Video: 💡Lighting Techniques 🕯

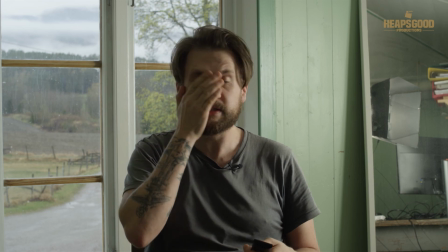You know, we've got a lot of contrast on this side of the face, and in, say for example, even in talking heads,
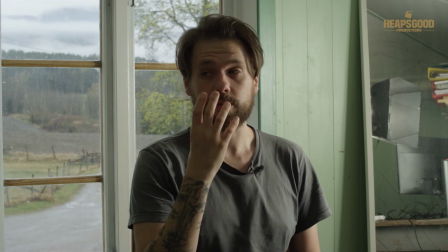if I'm talking to the interviewer there, where we're shooting into the shadow and we've kind of got a nice little bit of drama,
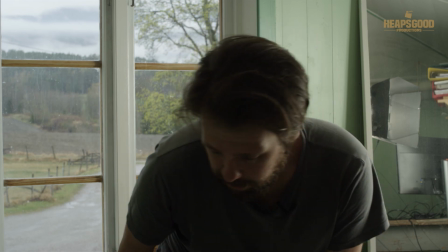or we've got a nice kicker light going on here. I would probably even finesse the situation a little bit more,
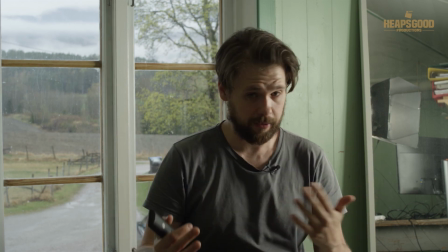and it's just about moving the subject back or forward, or moving the camera back or forward to get the right position.
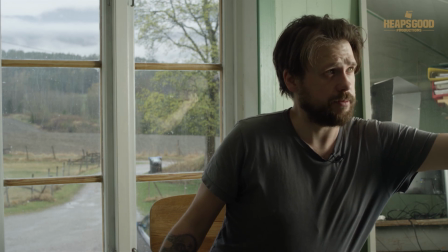And also the same with the light. You know, you can do many things with trying to shape the light.
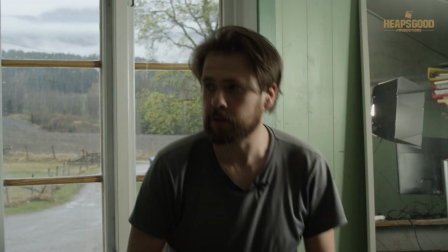So if I spot the light a little bit more, we get a little bit more control, but they're only slight details.
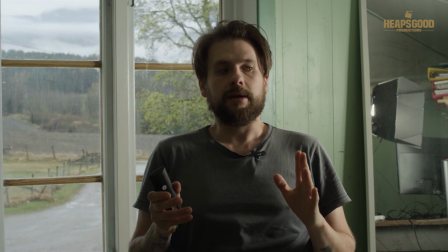Okay, so now what we've done is we have
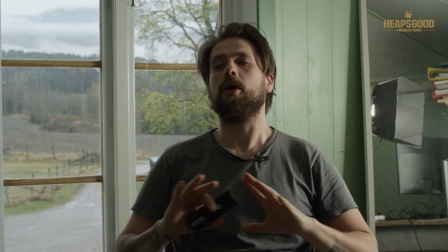pretty much taken control of the general picture.
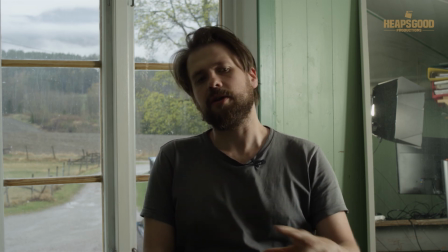Now I will add one thing, and this is just a taste thing, and also something if you happen to have it in your kit.
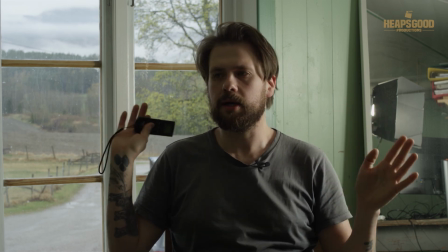I like to have a bit more blurry background, so I like to have that subject separation.
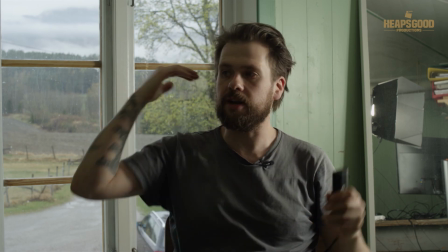So here with F8 you have pretty much everything more or less in focus.
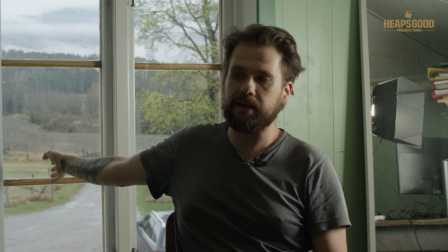So we have all of our background, farmland, and then we have myself in the picture exposed.
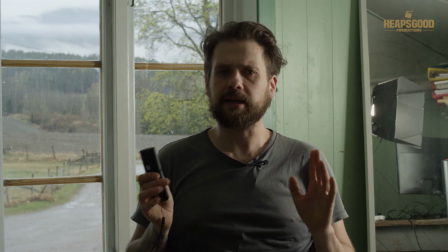So for me, I like to filter it.
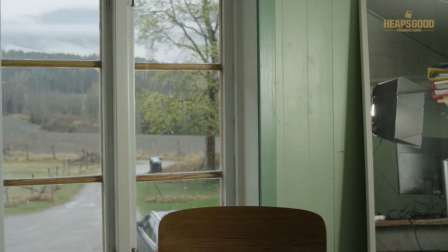So I'm going to put a filter on right now and show you the difference of all that exposure.
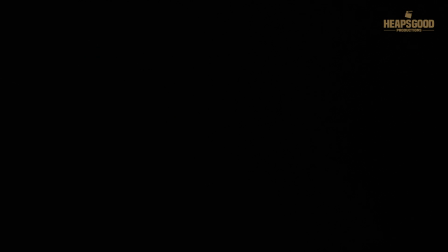And I have a variable ND filter, so that helps me control and make micro adjustments. Now, often I
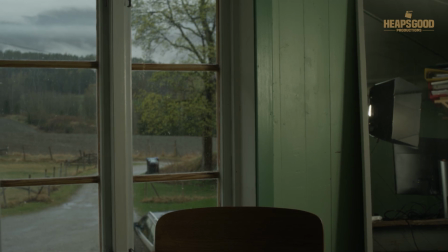use my false colors in this situation. Oops, so I'm going to go for a zoom on this one. I always get this confused. So false colors is on the red camera, the bottom button.
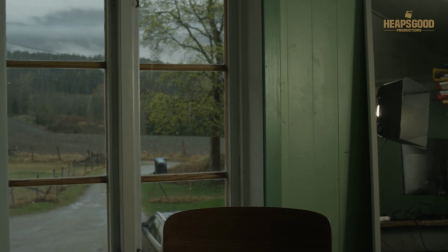Remember that one, Patrick. You've had this camera for a while now. You need to not have an excuse not to be able to control the situation properly.
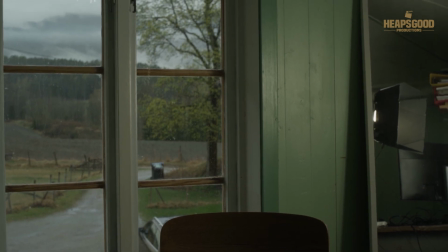Okay, so F8 for me, I want to go back down to F2.
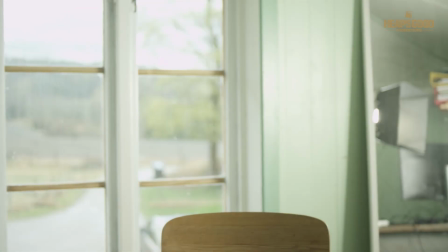So I'm going to stop it all the way down to F2. And then with my
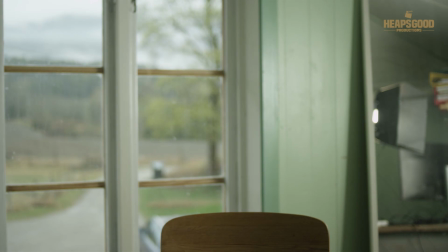variable ND filter, I'm just going to bring it down so everything
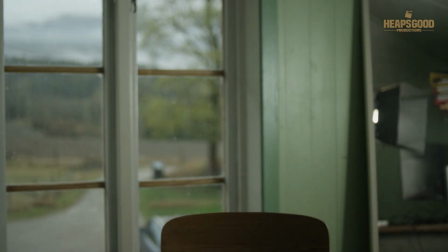is back down more or less to my liking there.
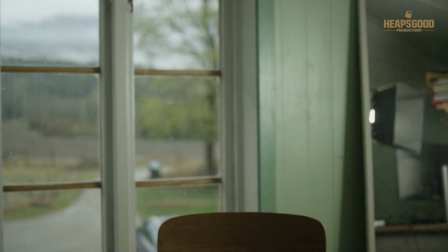And now we notice that the background, of course, is a lot more out of focus. And this for me is great. And when I sit back into the scene,
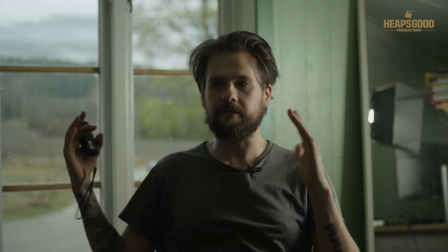we've got this nice kind of painted separation going on here.
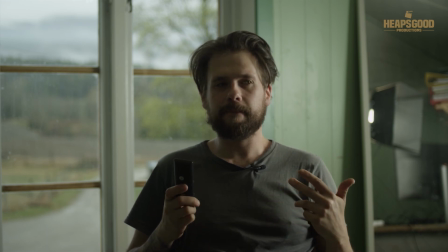Now, this
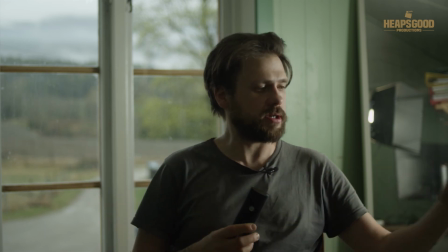picture is not entirely complete yet, even though it's pretty much like a usable image.
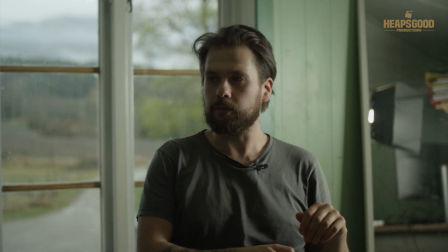You know, if you're wanting to, I might bump in a little bit more light. Just checking my reference monitor here.
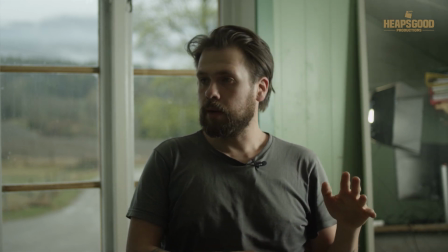I might even smash it up to 100%.
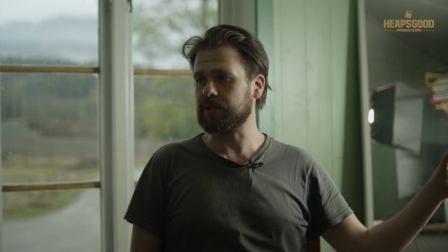I've got this light up at 100%, bouncing it, just to give me a nice exposure and everything here
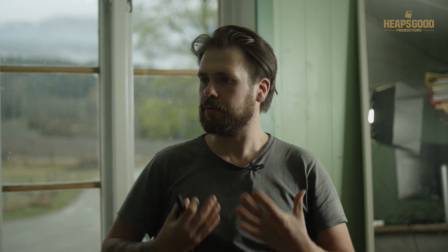I feel like that this image is looking nice, deep, and soft in the background.
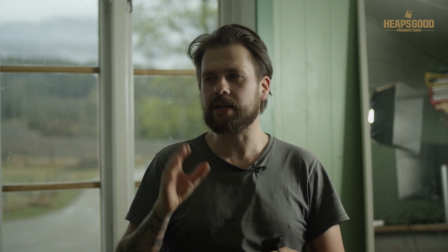Yeah, I can go on about all those adjectives, but I want to add a little bit more to it just to give it that pop.
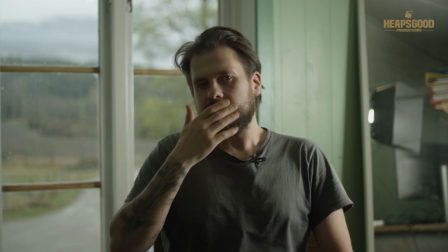And that pop is just a little eye light and potentially an extra little bit of fill light.
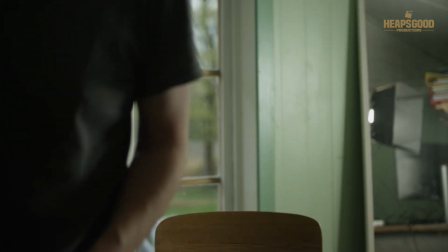So what I've got here is, I'll just show it quickly,
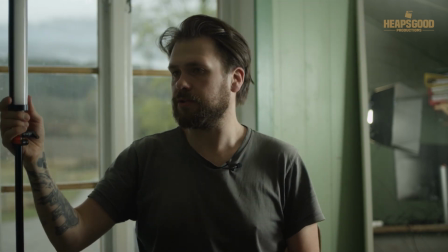is I have a little LED pavo tube. So one I was telling you I was excited about to use before.
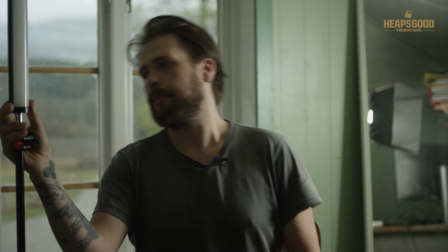So I'll just crank it on, and then we'll turn it up.